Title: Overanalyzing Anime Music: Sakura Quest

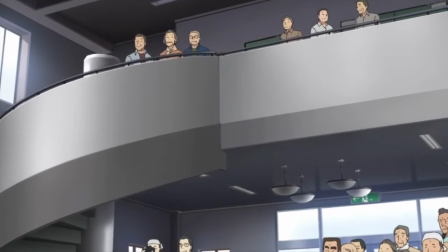After that, we have a bit of what may be diegetic music. Diegetic music is that which is coming from a clear source within the scene itself.
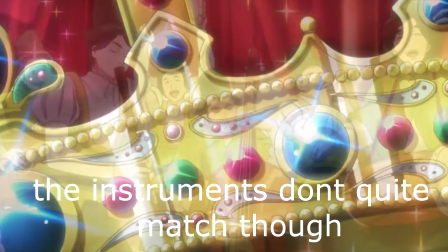The first piece also had hints of this, with us seeing a man playing on screen. This piece sounds a bit distorted, as if coming from a radio within the scene,
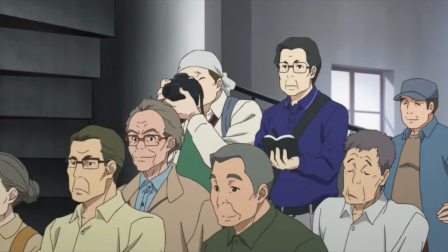and seems exactly the type of music Karata would pick to accompany his long explanation behind the chupacabra's origins.
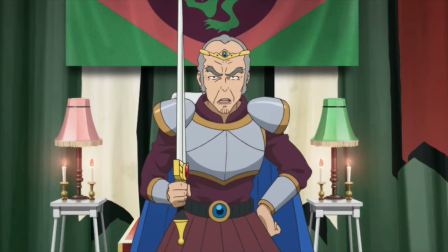It's cheesy, overdramatic, and brings some comedy to the scene as he tries to use the excessively grand music for such a ridiculous tale,
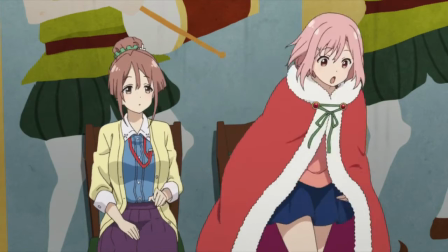one that is ultimately rather boring, helped in no part by the dull, slow pace of the music.
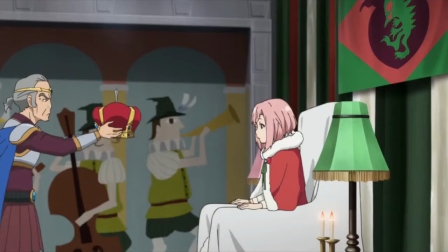But really, that all helps the moment.
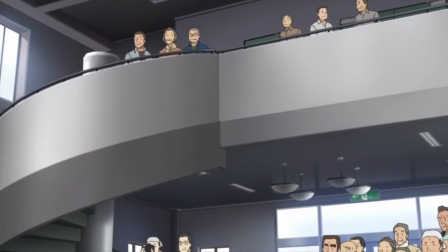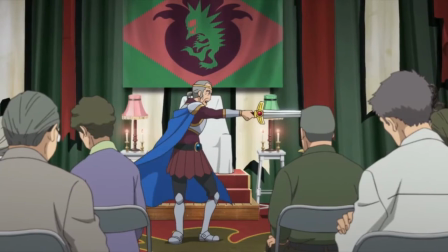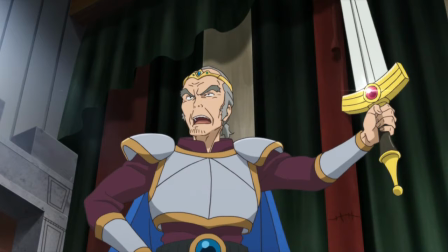This piece isn't really meant to be a fantastic piece as a work of music because it's serving a purpose more along the lines of sound effects.
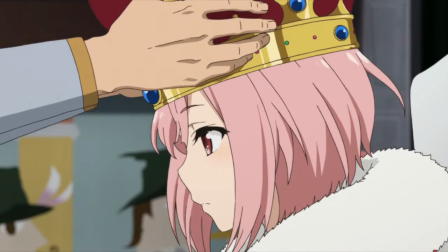It needs to be believable and fitting with what the character would choose.
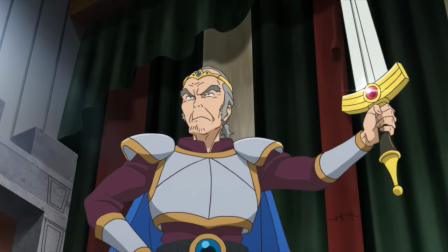The town's project to revitalize is only now being revised, so it's It's rather fitting the piece for their coronation ceremony is far out of date.
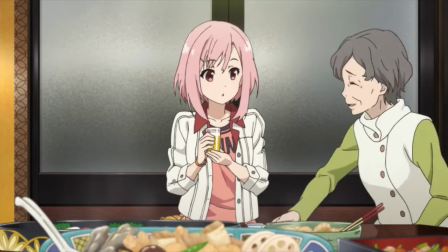After the mid-episode title card, hey we're halfway through,
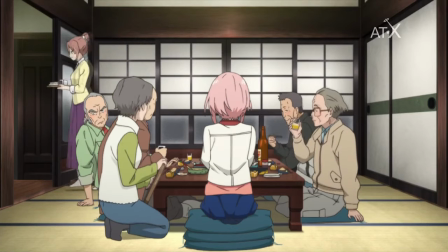we jump right in with a groovy trumpet section in a piece that at first sounds bizarrely similar to another piece from The Incredibles OST.
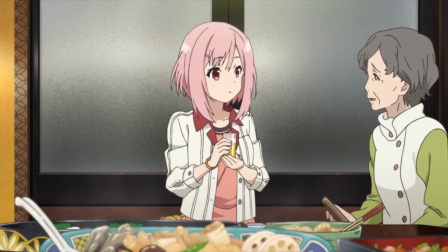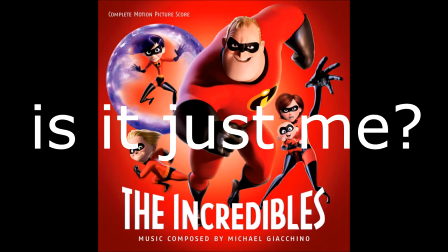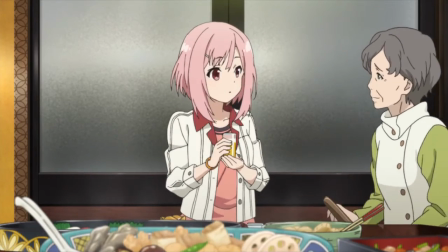The similarity doesn't last very long though as it explores elsewhere, dabbling in a fun conversation with the sax.
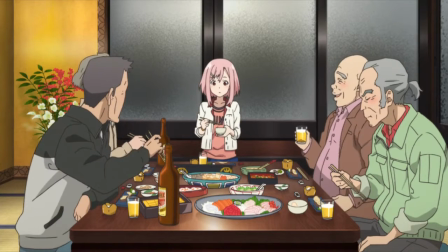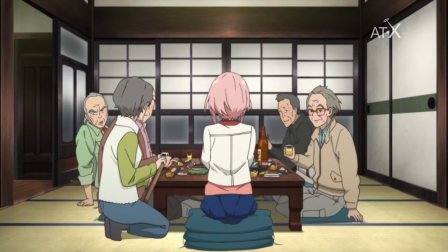There's a nice sense of dynamic variation as it crescendos, drops to a quieter volume, then builds again,
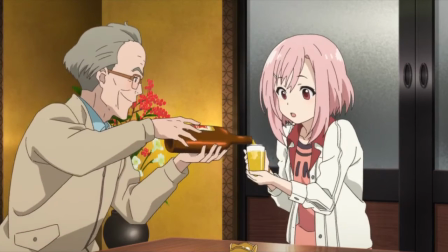closing out on a long note as they raise their glasses together in toast.
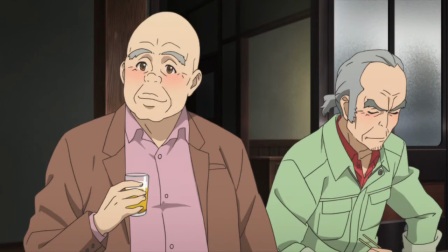It definitely sets an at-ease-but-still-lively-and-fun atmosphere as they drink and chat together.
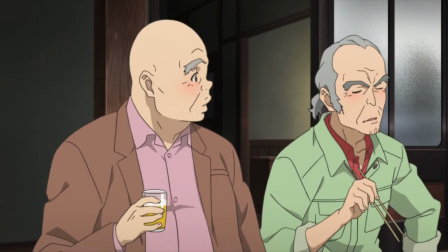The piece and the show work together to make these characters appealing and enjoyable to be around, despite the short time we spent with them thus far.
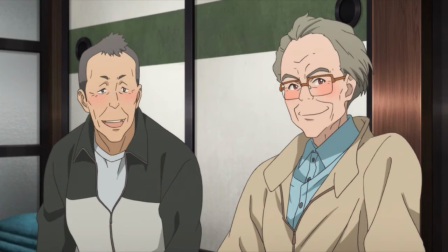Though I am curious of the difference in emotional effect that a less brassy and in-your-face type of piece, or even no piece whatsoever, would have had.
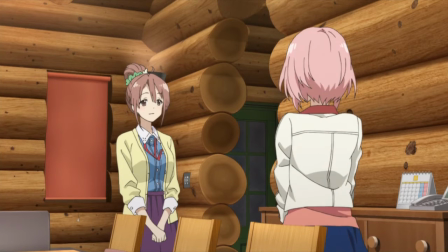The next piece, which enters as Koharu realizes she signed up for a year-long job, not a couple-day gig, is a pretty fun one.
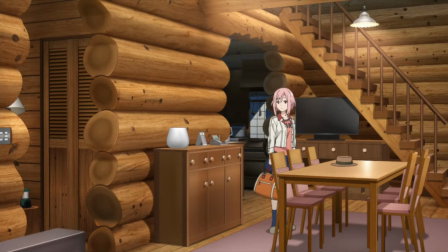At first we hear snare drums and cymbals in the style of a military march as she begins to read the page regarding her coronation,
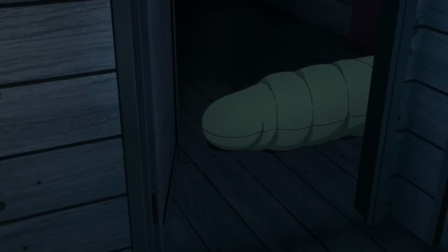a clear direct musical representation of the governmental idea behind a coronation.
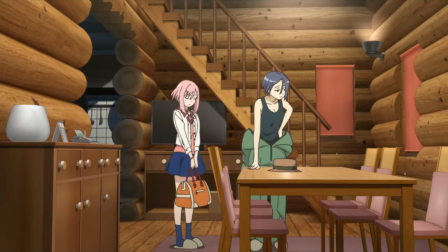However, as she continues reading, the brass and woodwinds enter one after the other so that it builds into the big reveal, That being, she did indeed sign up for a year.
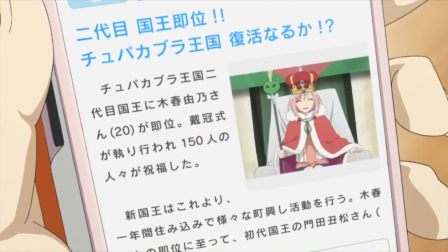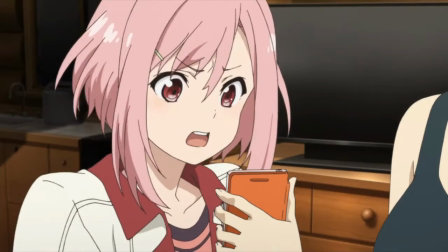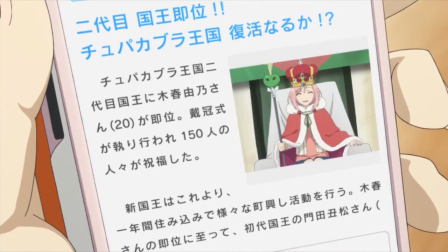After the reveal, and now turning to her attempts to fix it, the music cuts out briefly and then jumps back in,
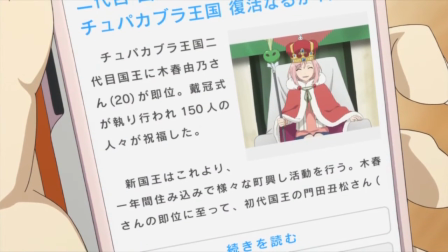this time with a spastic piano playing on top of the snare drums, cymbals, and tuba beneath.
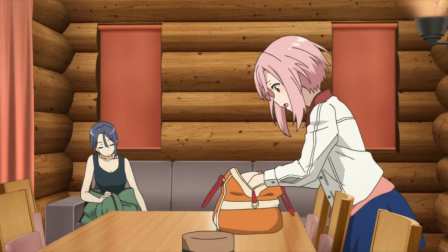The piano traverses all across the keyboard, as if following her rapidly racing train of thought at this realization.
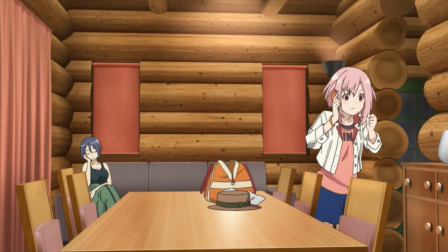However, when her manager hangs up on her, wishing her luck, the piano cuts out and we're left with just the percussion.
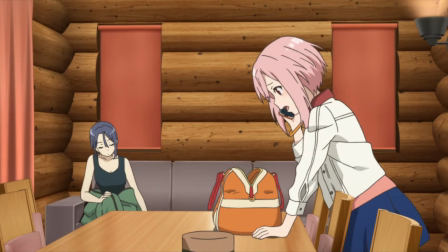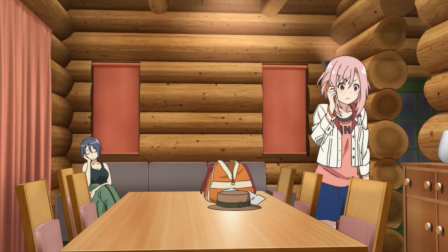After this, a short two-note motif is established. Initially just in percussion and piano, it's then built upon,
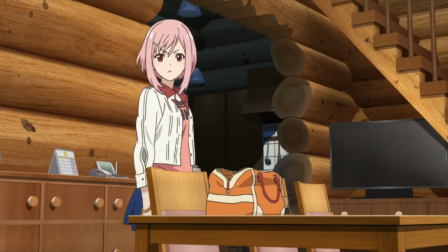with later the piano having a downwards glissando into it and what happens between each time the motif is repeated varying,
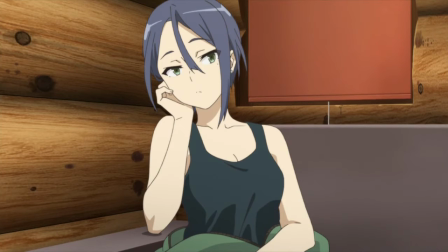as well as the distance between each time the motif is repeated getting shorter.